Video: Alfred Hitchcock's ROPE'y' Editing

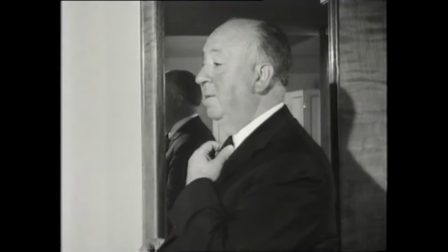(0:00) Drama is life with the dull bits cut out.
On average, there are 5,000 cuts in your typical feature film. That means there is a cut every second in a standard 90 minute film.
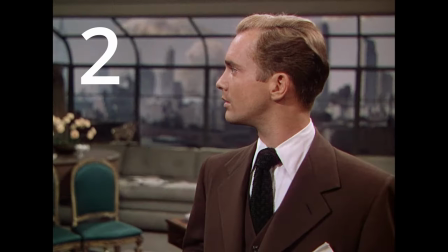(0:11)
But in Hitchcock's Rope, outside of the hidden cuts, there are just five cuts in the entire movie and each has one specific purpose. To ratchet the tension. So, before you run to the comments and tell me there are lots of hidden cuts, I know.
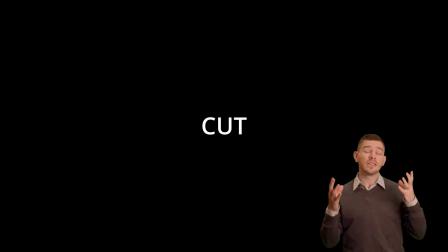(0:25)
However, these are confined to the moments in which the camera would have needed needed to change its magazine every 10 to 12 minutes or so.
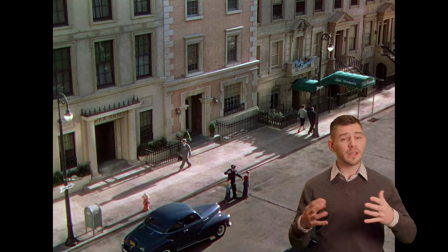(0:33)
However, there are just a few moments in the film where Alfred has actually chosen to break his own rules, the seamless feeling of being entirely present at this dreadful party with a terrible secret. There's a dead body in the room.
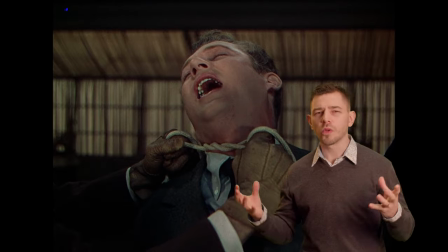(0:50)
The first cut brings us into the flat without needing to remove walls and windows, which would have been an expensive foray in that era. Unfortunately, he didn't have access to the shiny computer graphics that we have now that would have allowed the camera to pass through the wall or even a keyhole.
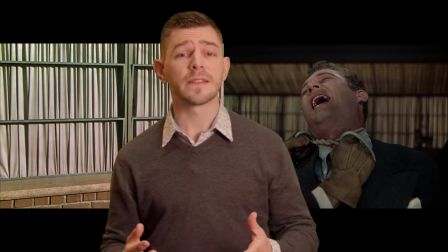(1:07)
Dramatically, this cut also speaks volumes to the audience. It tells us exactly what this movie will be centered around.
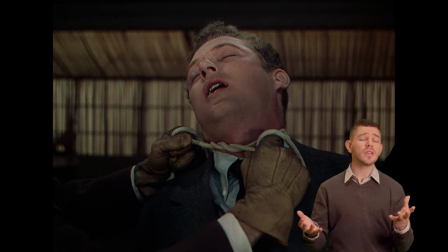(1:14)
This murdered man and the two murderers hiding his box in their living room.
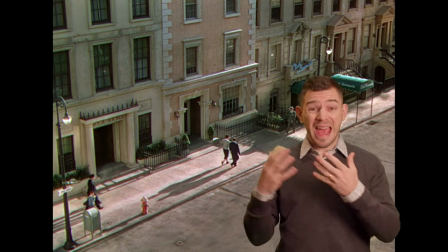(1:19)
It shocks us as we've just seen a normal street outside which could be in any city with normal people walking around doing... normal things.
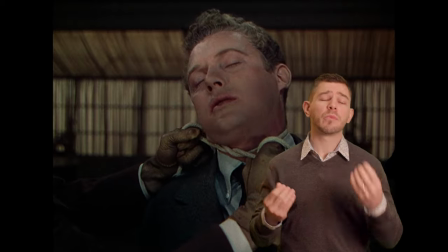(1:28)
But then we are assaulted by this cut, showing the dying breath of a man and the unceremonious hiding of his body. Alfred really knew how to choose some wickedly dark scripts. On to the next cut. This moment seems slightly innocuous compared to the previous cut,
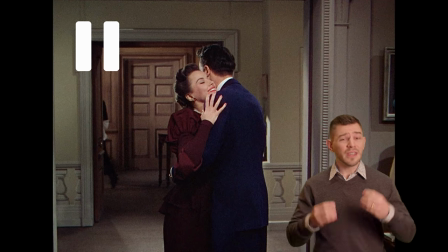(1:43)
but it serves the purpose of telling us that this woman is so important to the story that Alfred will invest one of his precious cuts in introducing her into the scene.
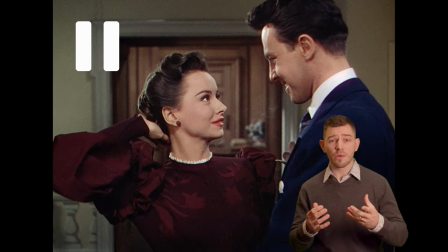(1:52) Be careful of my hair, it took hours.
For those of you who don't know, this woman is the aforementioned dead man's fiancée and is quite obviously a good human being who doesn't deserve to lose the man she is very much in love with.
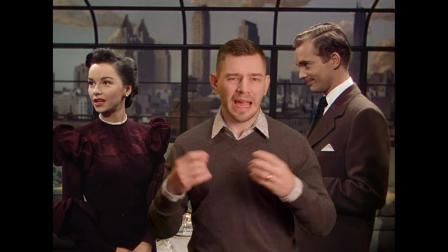(2:05)
Compared to the other characters in the film, she is the only other person outside of the murderers that is given a cut in the film to introduce her.
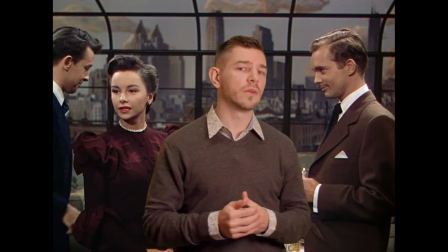(2:13)
This helps us empathise with her as her story unfolds.
One of the subjects for our dinner table suddenly rebelled.
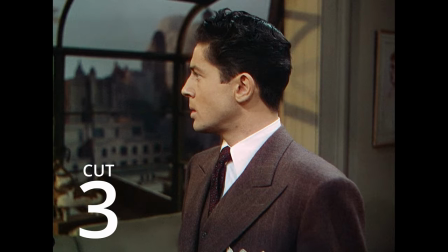(2:20) Like Lazarus, he rose and- That's a lie! Philip! There isn't a word of truth in the whole story.
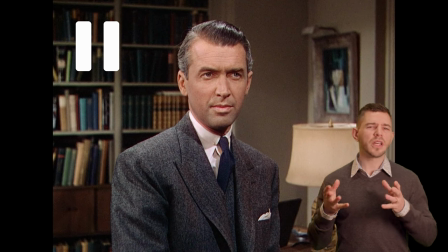(2:26)
This moment is what many might call the midpoint twist. The men start to squabble as the pressure of their actions seems to weigh far more heavily on one of the two murderers.
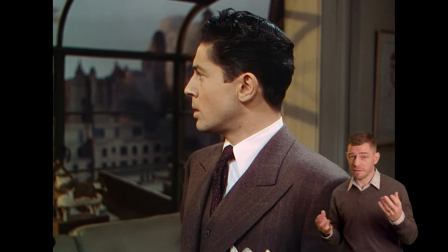(2:37)
We fear therefore that the men might have just let out too much from the bag as Alfred cuts over to one of the guests reacting.
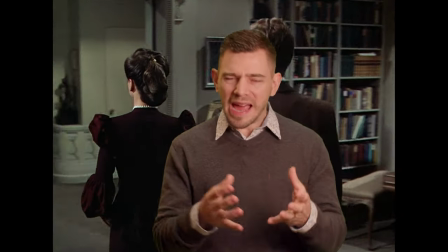(2:44)
So throughout the movie the camera is always panned and moved to each character effortlessly. but
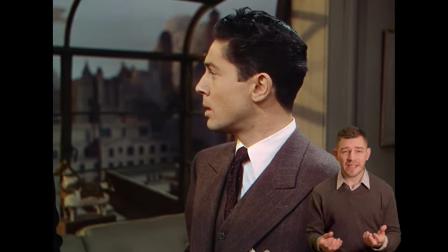(2:50)
this time the cut adds a huge emphasis and immediacy to the character's internal revelation, forcing us to ask, does he know? What did he see? Does he suspect anything? If it were just a pan, I don't feel we would have felt anywhere near as tense.
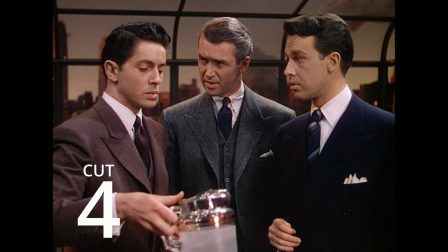(3:06) There's something upsetting both of you a great deal, something that... Excuse me, sir.
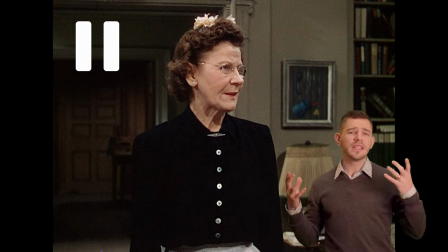(3:12)
Keeping us on our toes, as always, Alfred never uses the same cut to do the same thing twice.
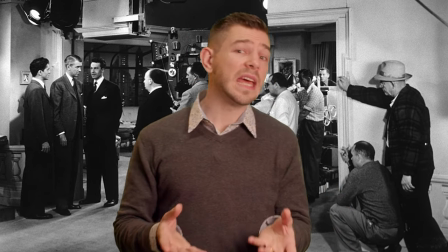(3:17)
This is testament to his directing chops, as the cut reveals the rather mundane entrance for the maid who has no real dramatic value at this point.
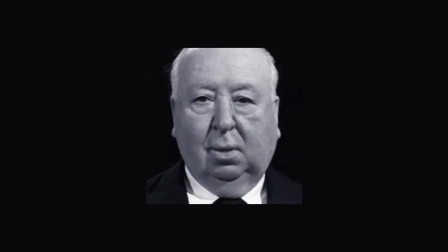(3:26)
However, Alfred is telling the audience, I know you want to watch how these two men will keep squirming out of trouble, but now I need you to watch this woman and only this woman until I say so.
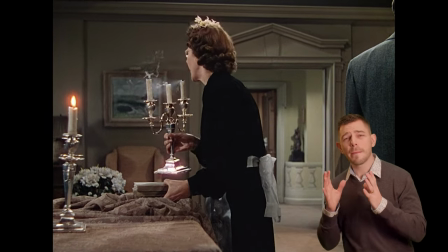(3:38)
This is the ultimate form of directorial control, Alfred has chosen to show the maid's excruciatingly slow clearing of the tomb of their murdered friend. Check out my other episode if you want to see how brilliant this sequence really is.
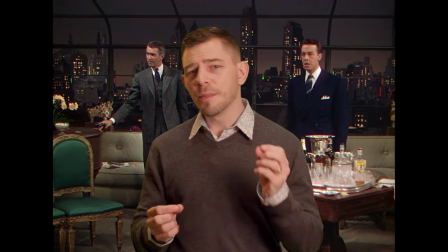(3:51)
Now, the final throws of the film are filled with tension and brilliant blocking, but the choice of one last cut during the final battle is utter genius.
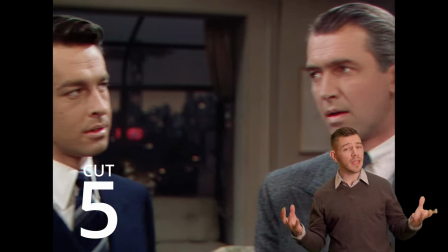(3:59)
So the murderers have convinced the main antagonist to describe what he thinks would have been the way in which their friend was murdered.